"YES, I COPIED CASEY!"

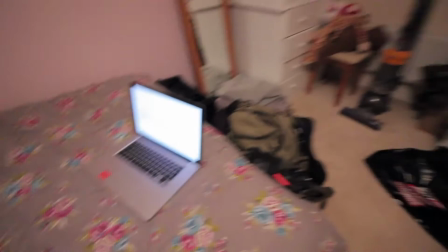[12:29]
Smoke in the air, binge drinking. I'm gonna crack on with some work.
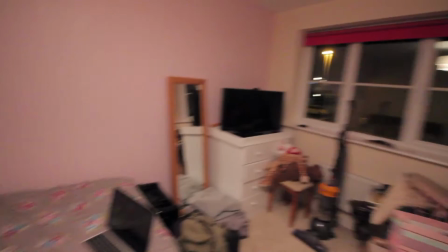[12:34]
Check out this lovely bed I got for the night. I've even got my own guitar.
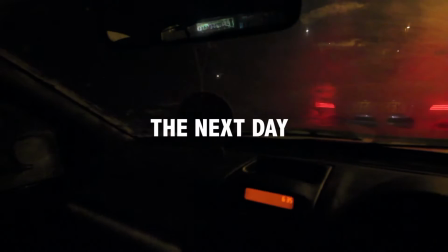[12:41]
That one PJ can have, but I'll probably have that one. Wagwan. Joe Delaney. Wagwan. Not sure if you can see, well, you probably can see me now. 6:30 in the morning, heading off to the gym with PJ to have a tiny little workout, but nothing too strenuous, because today is going to be a bloody long day. Dearie me, it is cold. Check out all this, look. Just frosting over. Nice little sunrise though in the sky. Right, so I just had a really quick kind of workout session. To be honest with you, I focused mainly on just kind of stretching, because I'm going to be having quite a long day hauling quite a lot of me camera gear, like mainly me Steadicam, and that takes, to be honest with you, like it's only about like 5 or 6 kilos with a camera on it, but it's like if you're doing it all day long, it takes it out of you. So I feel like I need to stretch before I do like a full day of filming. Just finished up in Leeds now. Thanks for PJ for allowing me to stay at his place last night. Off to Manchester Piccadilly.
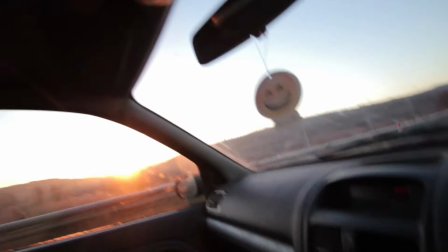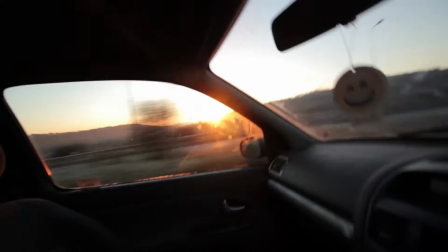[14:01]
Oh, I missed it. I thought Black Beatles was going to start, but it finished. Scenes, mate. Absolute scenes.
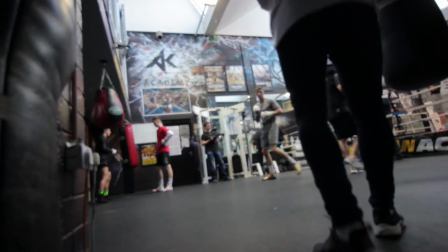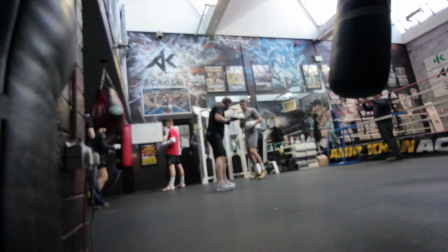[14:13]
What's going on, people? Right, I'm gonna do this this like commentary over the top again, because it worked quite well in the last vlog.
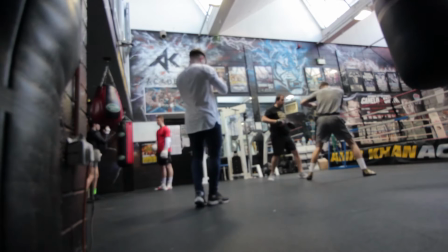[14:20]
Right, so we got to Gallagher's gym and
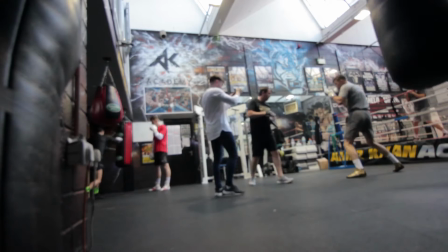[14:24]
instantly it was like a bit hard to film because it was packed out with people, like completely packed out.
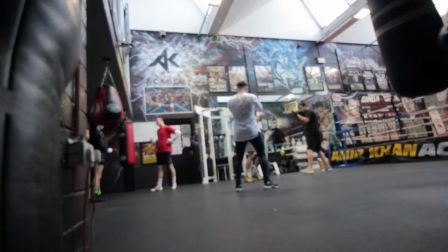[14:30]
There was other people filming in there as well. There's JD Sports filming in there because obviously all the fights were coming up.
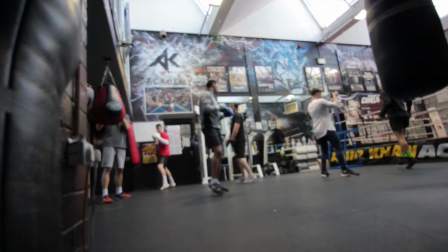[14:36]
Here's me shooting Callum Smith. Everything was mainly handheld, and the reason for that is because we were really, really short on time and it was like run and gun.
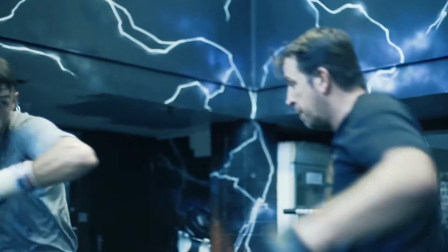[14:45]
Plus, doing handheld stuff actually looks really energetic. I'll put in a shot now. See, like when you like kind of do really quick,
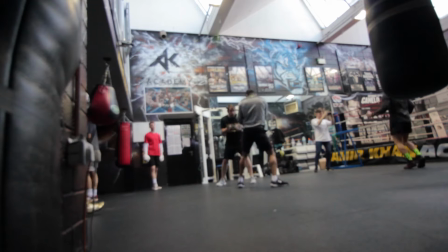[14:53]
fast movements with the hands, and it looks quite energetic and fast. Anyway, here's me shooting Scott Quigg.
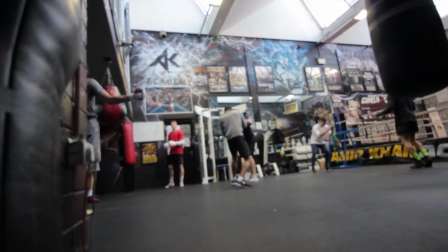[14:59]
He's shooting with that A7S. It's actually really nice because it's got in-body camera stabilization.
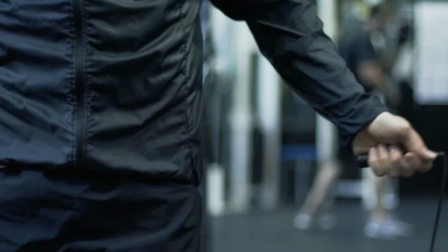[15:04]
I can actually do like cinematic moves like this pull up here. Yeah, look, I'll show you just here.
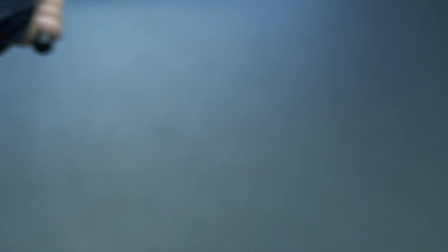[15:10]
So yeah, look, and then I was on, I've done 100 frames a second to do like some nice slow motion stuff.
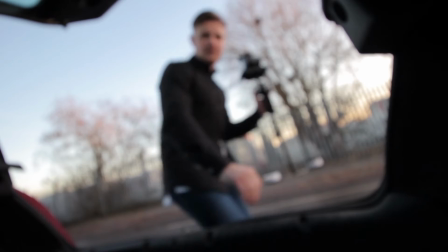[15:19] We'll start up there, coming back this way. Yeah? Talk to you, Wade. Obviously, you don't talk, just listen to what I'm saying.
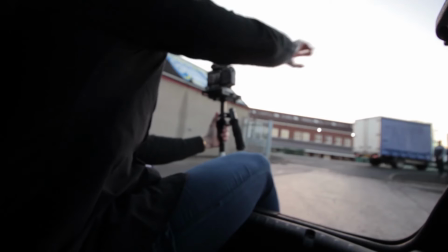[15:25] Cool. Yeah, when you ready, Ross? Yeah, definitely not.
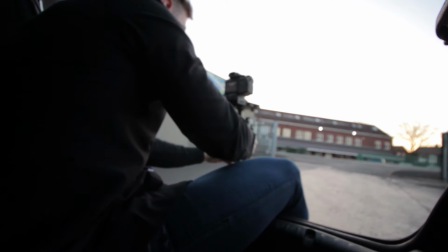[15:30] Yeah, if you start round the corner and jog round like quite naturally, if you could. Right, yeah, when you're ready, mate. Ready? Yep, come. And off you go, Ross.
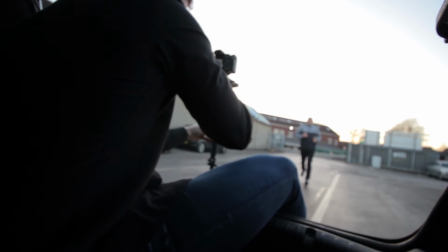[15:46] Yep, keep it there.
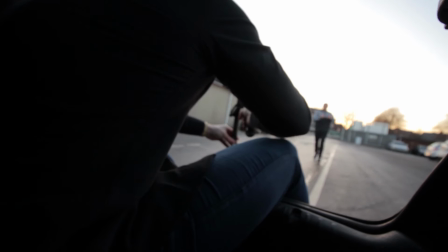[15:51] Cool. And stop that one, Ross.
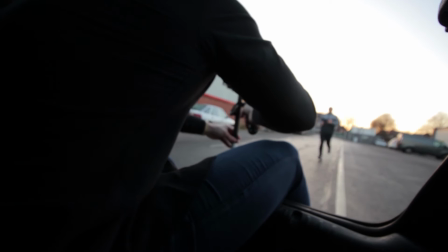[15:54]
Right, so this particular shot, I was sitting out the back of the car and I was using the glide cam to stabilise the shot as we tracked back and Scott ran towards us.
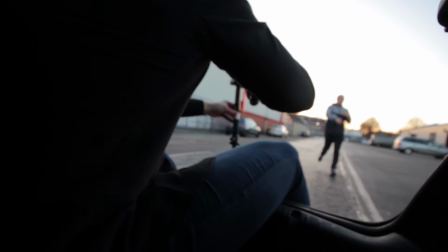[16:03]
To be honest with you, I was well impressed with how it worked because I thought it was going to turn out rubbish.
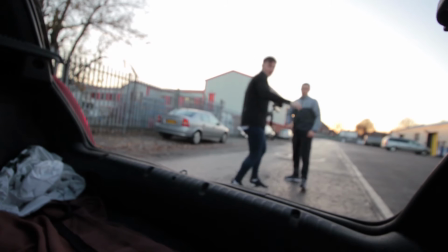[16:08]
But yeah, I thought no, this is the only, like this kind of shot you could only get on so a gimbal.
About that close.
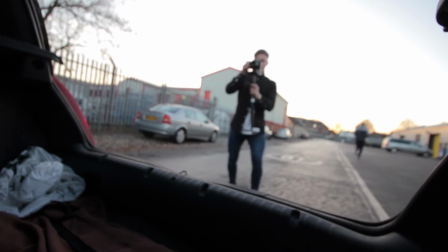[16:15] Yeah. Is that right? Yeah, it's pretty close, but yeah. Wicked. Cheers, mate. Right, Ross, yeah, we'll do. We're going to go for one more, mate, just the tighter one.
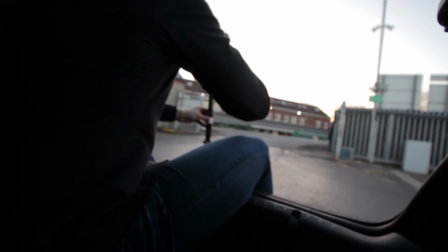[16:21] Okay, mate. Cool. Wicked, thank you. Good. Yeah, you might as well reverse all the way down. That's it, come nice and close.
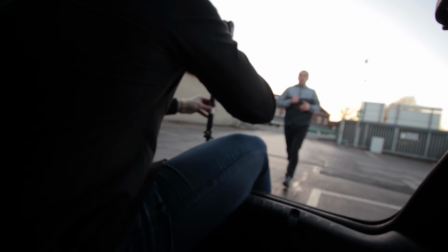[16:29] Really close, closer. That's it there. Keep going.
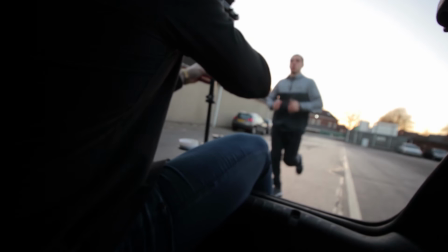[16:34] Ross.
We went in a bit tighter. Obviously, I've got issues here with pulling focus.